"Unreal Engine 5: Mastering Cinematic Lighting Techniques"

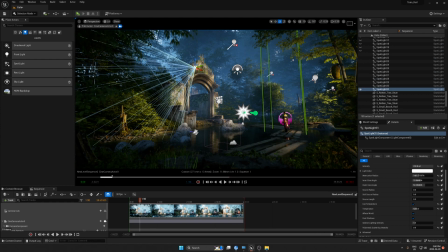[12:33]
Just look at the gates. So I will keep the lights very low.
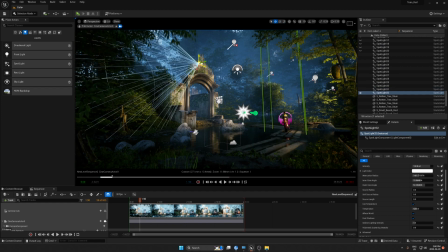[12:48]
Okay, and we could add one more here.
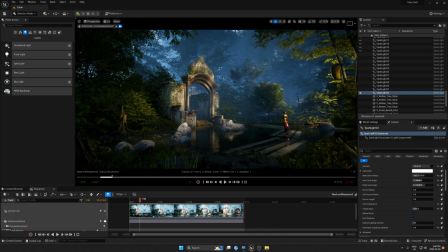[13:01]
Just smaller one here. Okay, and in the end you can add one here to make
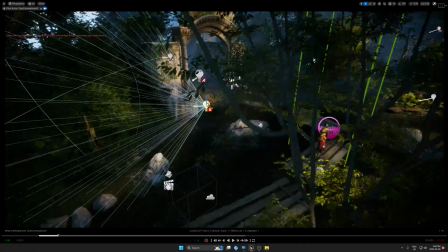[13:12]
this area visible also.
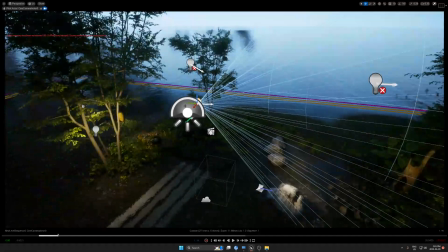[13:18]
So let's take one here.
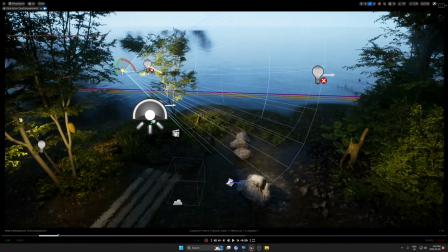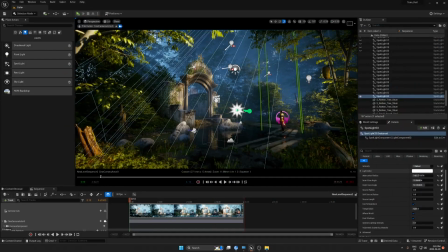[13:35]
But in this case, I'm gonna make the density like 3.
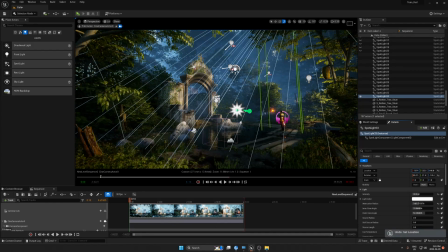[13:50]
But I would move this light. Yes, maybe here. To just try to highlight only this area was low in density.
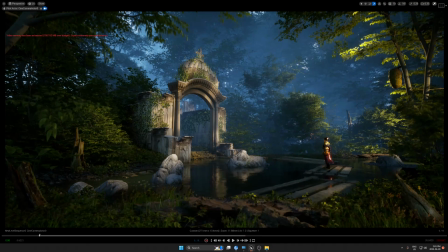[14:07]
Okay, so that's it. As I said, you can fake the shadow, you can fake the sun, make the sunlight from spotlight by using this kind of tips.
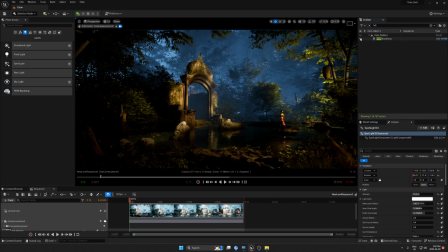[14:24]
If we go back to HDRI, it's better to disable and enable again to just blend it the light,
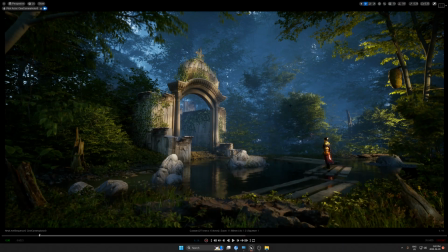[14:31]
because it's gonna match the light again. This area,
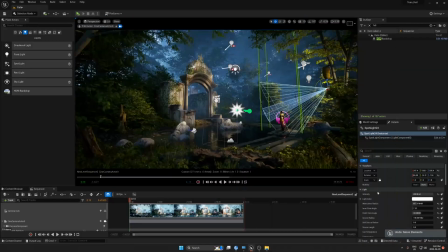[14:43]
I think the light's strong, so let's try
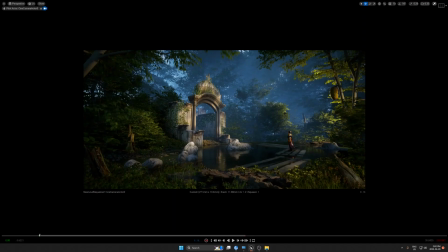[14:49]
to work on 100, for example. Okay, and also because
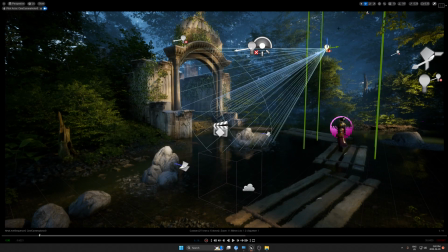[14:58]
we have this area,
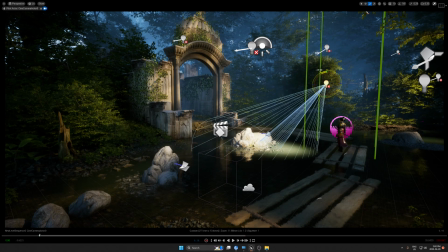[15:00]
the water, so sometimes I would like to add some spotlights in the water to just blend the light
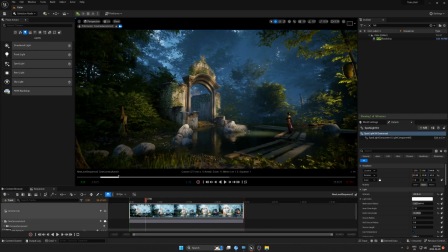You see? Just a little bit of light.
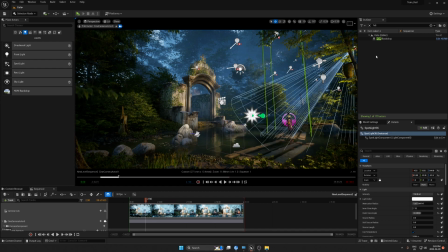[15:30]
And also one here. Maybe.
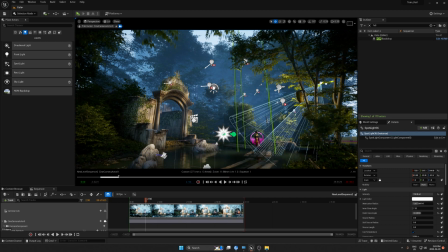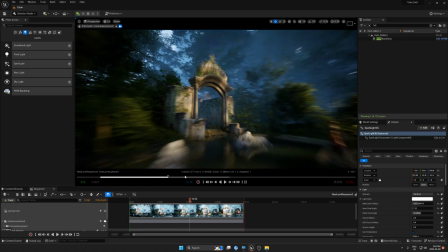[15:41]
Okay. You see now we have a very nice look.
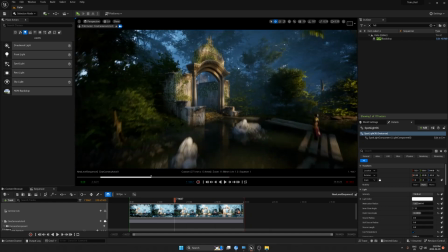[15:48]
Absolutely, you can add more light as you wish.
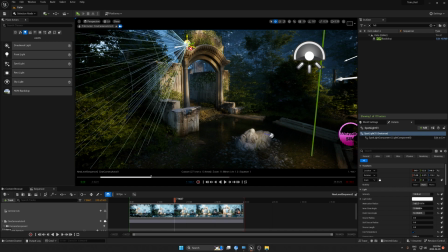[15:52]
Just try to put some light around to highlight. And for me, sometimes I want to add very high light,
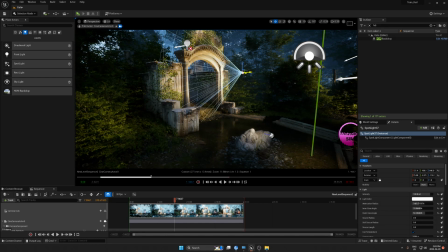[16:04]
strong light, maybe on the gate here. We could use point light
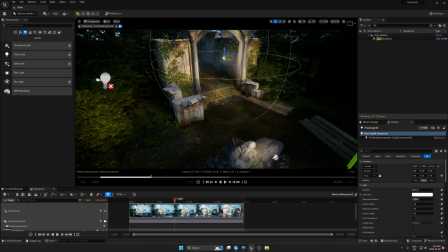[16:16]
to just add some highlights on this area.
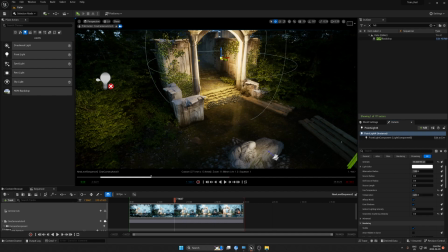[16:29]
You see now we get some highlights in this area, but let's change the radius.
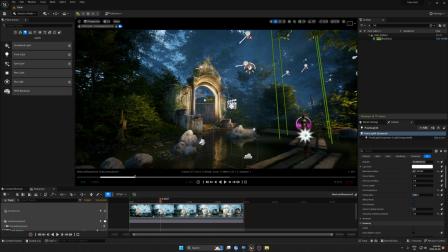[16:42]
So let's take a look here. Now, if we remove this, you see, we have some highlights. So absolutely you can use spotlight if you don't want to cast shadow on the top.
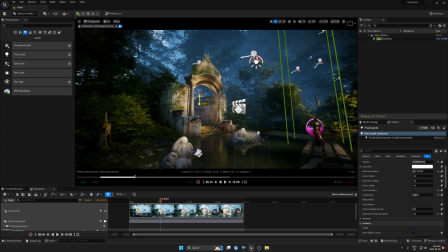[16:57]
We can just put one spotlight here because I need this area to be highlighted. So now we have a very nice look of lighting. If you want, also you could
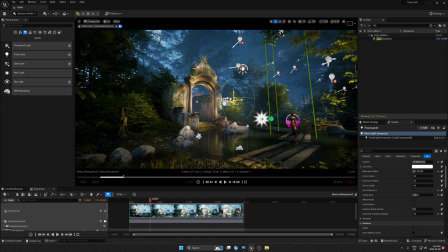add some on the top or even far away to just make some layers.
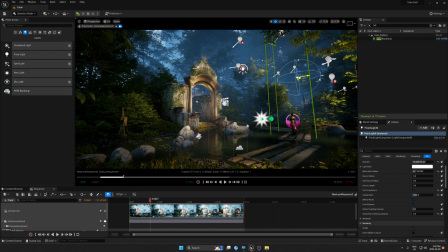But try to match the same light direction.
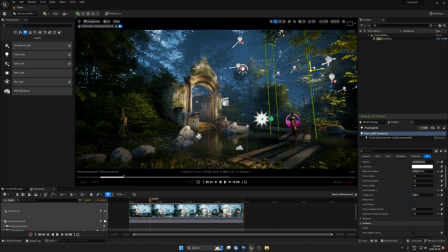And for sure you can add some here also. On the back here to break the blue color.
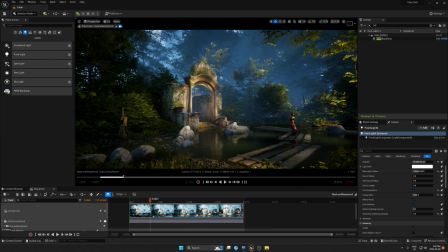[18:10]
You see now it looks more nicer,
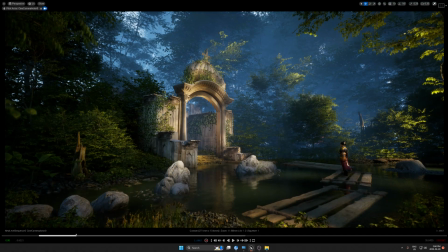[18:14]
but what I feel here is the spot, so that's too much and destroyed the vision. So
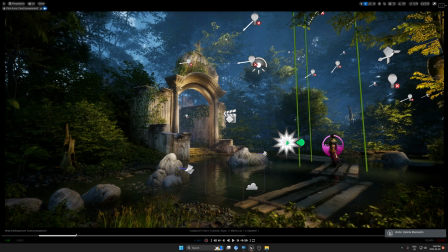maybe we could remove that one and that one. Okay,
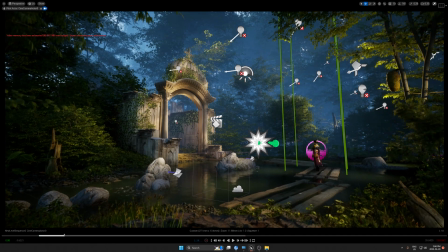[18:38]
this light also, it's a bit strong.
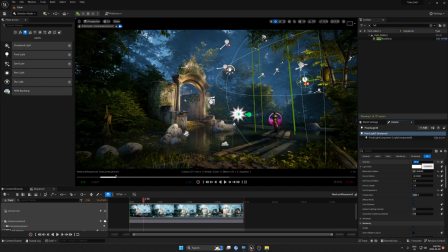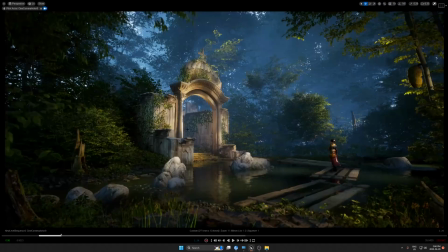[18:54]
In the end we have this lights.
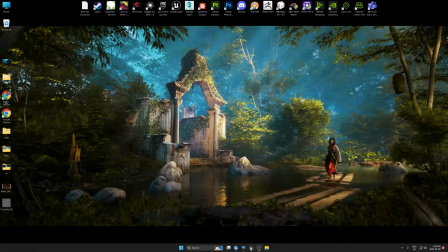[18:57]
Okay, for sure you can work on it to get your own mood, but you see here I add some light and it changed the I changed some contrasts and I worked more on the colored.
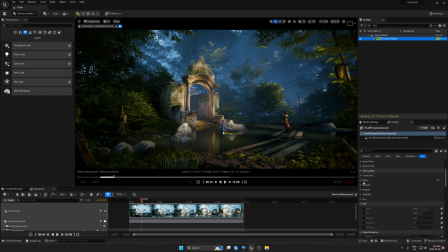[19:14]
So if we go to the post-processing, absolutely you can work on your own post-processing.
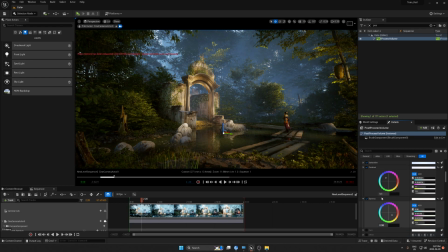[19:30]
You see, you can change the light as you wish. So that's pretty much.
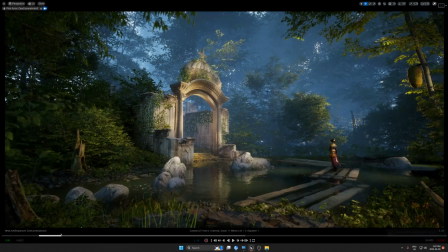[19:34]
I wish you like this video and get some tip from that. Please don't forget to share my video if you like it, and see you in next video. Thank you. Bye bye.